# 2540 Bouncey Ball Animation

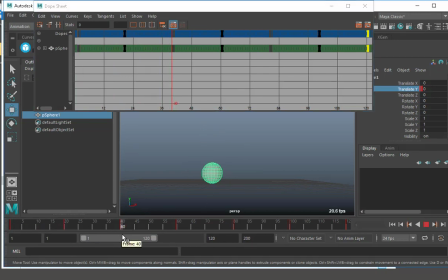These 40 frames, which is a second and 10 frames, is way too long for that to bounce. So I'm going to go in here and just start pushing stuff back. So I'm going to go, let's say, that far. And again, don't be too concerned with, you know, what are your exact numbers?
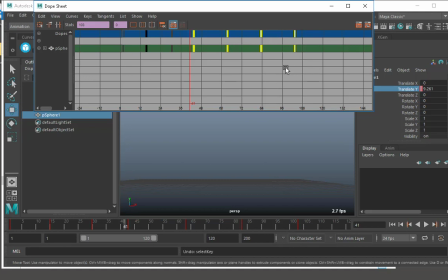I need those exact numbers. You will not know those numbers. You just have to figure it out because that's part of animation, is being able to look at something and see where it looks off.
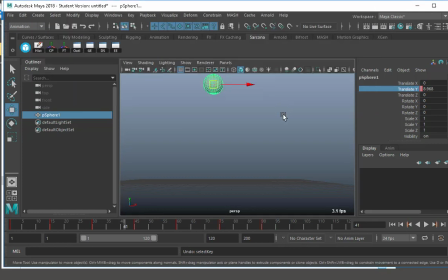Okay. This is still not going to look right, but it's just going to take us to the next step. Okay. There we go.
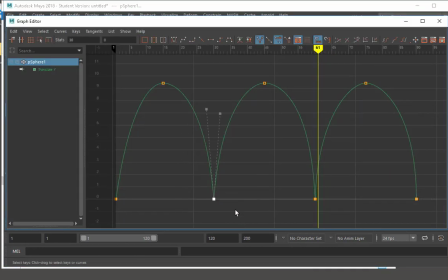Okay. Now, I also want to check my graph editor and verify that I didn't screw anything up. Sometimes when you do these extreme movements, then you jump to the dope sheet and start squishing stuff. The graph editor sometimes just goes crazy and starts like doing stuff like that, okay?
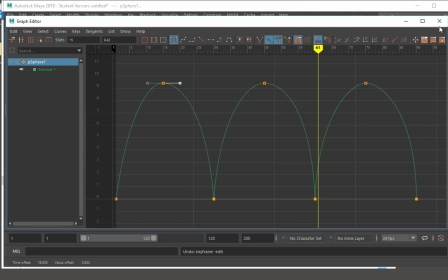So just be aware of what that looks like. All right, so there we go.
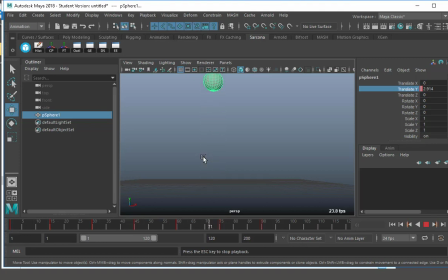So those look much better as far as bounces go. I get a lot more feel for how they're hitting the ground and they're coming up. Okay. Now I need to adjust something else. Let's pretend that these are bounces caused by something like a platform.
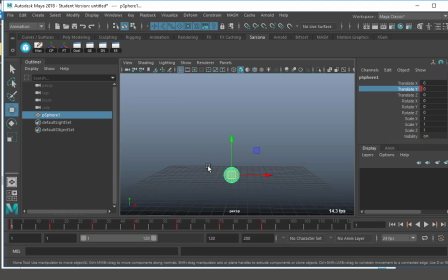He rolls over a platform, the platform shoots him up, he bounces, and then he bounces and bounces. What's going to happen to each bounce progressively as we go from the first one to the second one to the third one? Shorter, right?
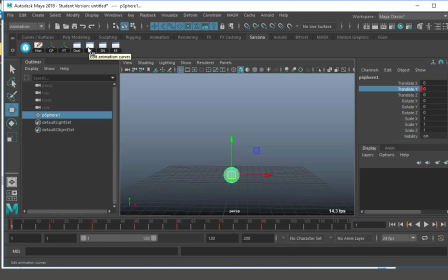So they're not going to bounce up as high. He has a certain amount of energy, and that energy gets dissipated every single time.
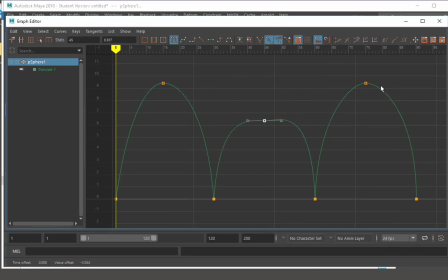So if I go to my graph editor and I just scoot this down and I grab this and scoot this down, you can see what's happening to my graphs here. I'm just gonna have to grab these two and scooch those down. Now this is also not correct yet. We will adjust it in a second, but I want you to see it.
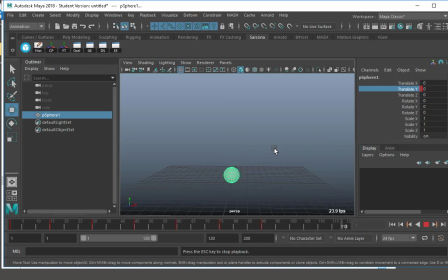Okay, so where's the problem? Yeah, so the first bounce, it takes him 15 or 30 frames to get from the start to the end. The second bounce also is 30 frames, and the third bounce is also 30 frames.
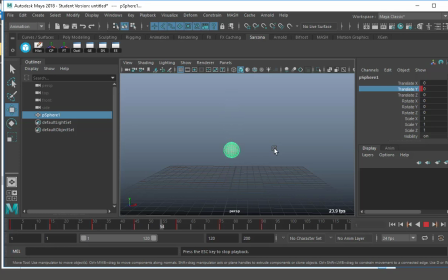If he's bouncing less high, a shorter distance, he should take less time to do that as well, okay? And this is the part that is, if you look at it graphically, it makes a lot of sense.
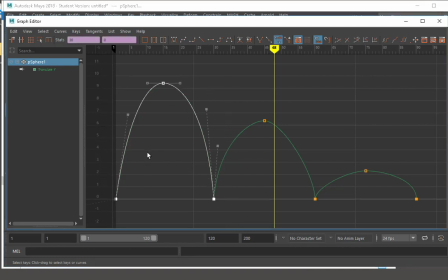This hill right here is the template for what these other two hills look like, but just smaller, okay? So this hill definitely does not look like that one. This one is taller than it is wider. This one is about even. So I'm going to take this and squish this over and squish that over.
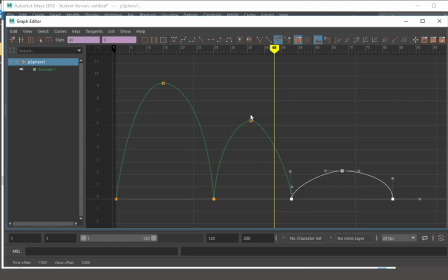Now, these two look like they could be related. This one, not so much. Let's scoot him over. Let's scoot that over. Notice I'm not doing this in the dope sheet. I can do it right here in the graph editor.
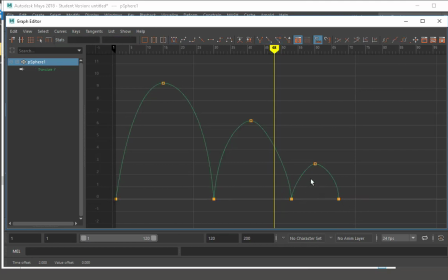There we go. And maybe just adjust that handle. Just scoot over. There we go. Okay, so that might be close enough.
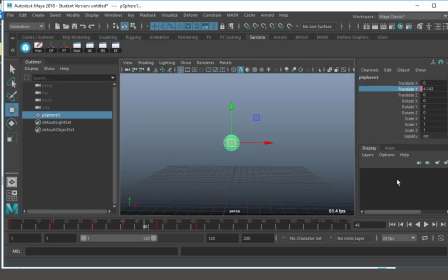Let's see. There we go. It's not perfect, but it's good enough for what we're doing, okay? So now those three things feel like they're all part of the same movement. It goes from a big jump to a medium jump to a little jump,
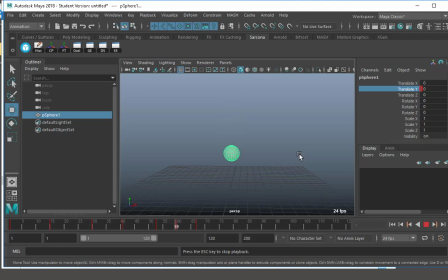and it feels like all three of those jumps are all part of the same kind of thing. It doesn't go from super big to like this weird floaty thing to this other one. It all feels like it's progressively getting less.
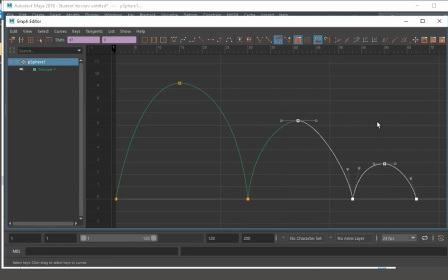If I exaggerated this even further, just so you can see where it wouldn't work, let's say I went from this huge jump to this tiny jump. Come on. There.
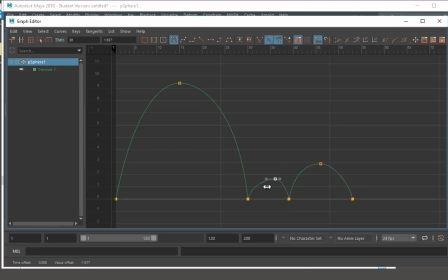This. And I'm just going to undo to get back to where I was. All right.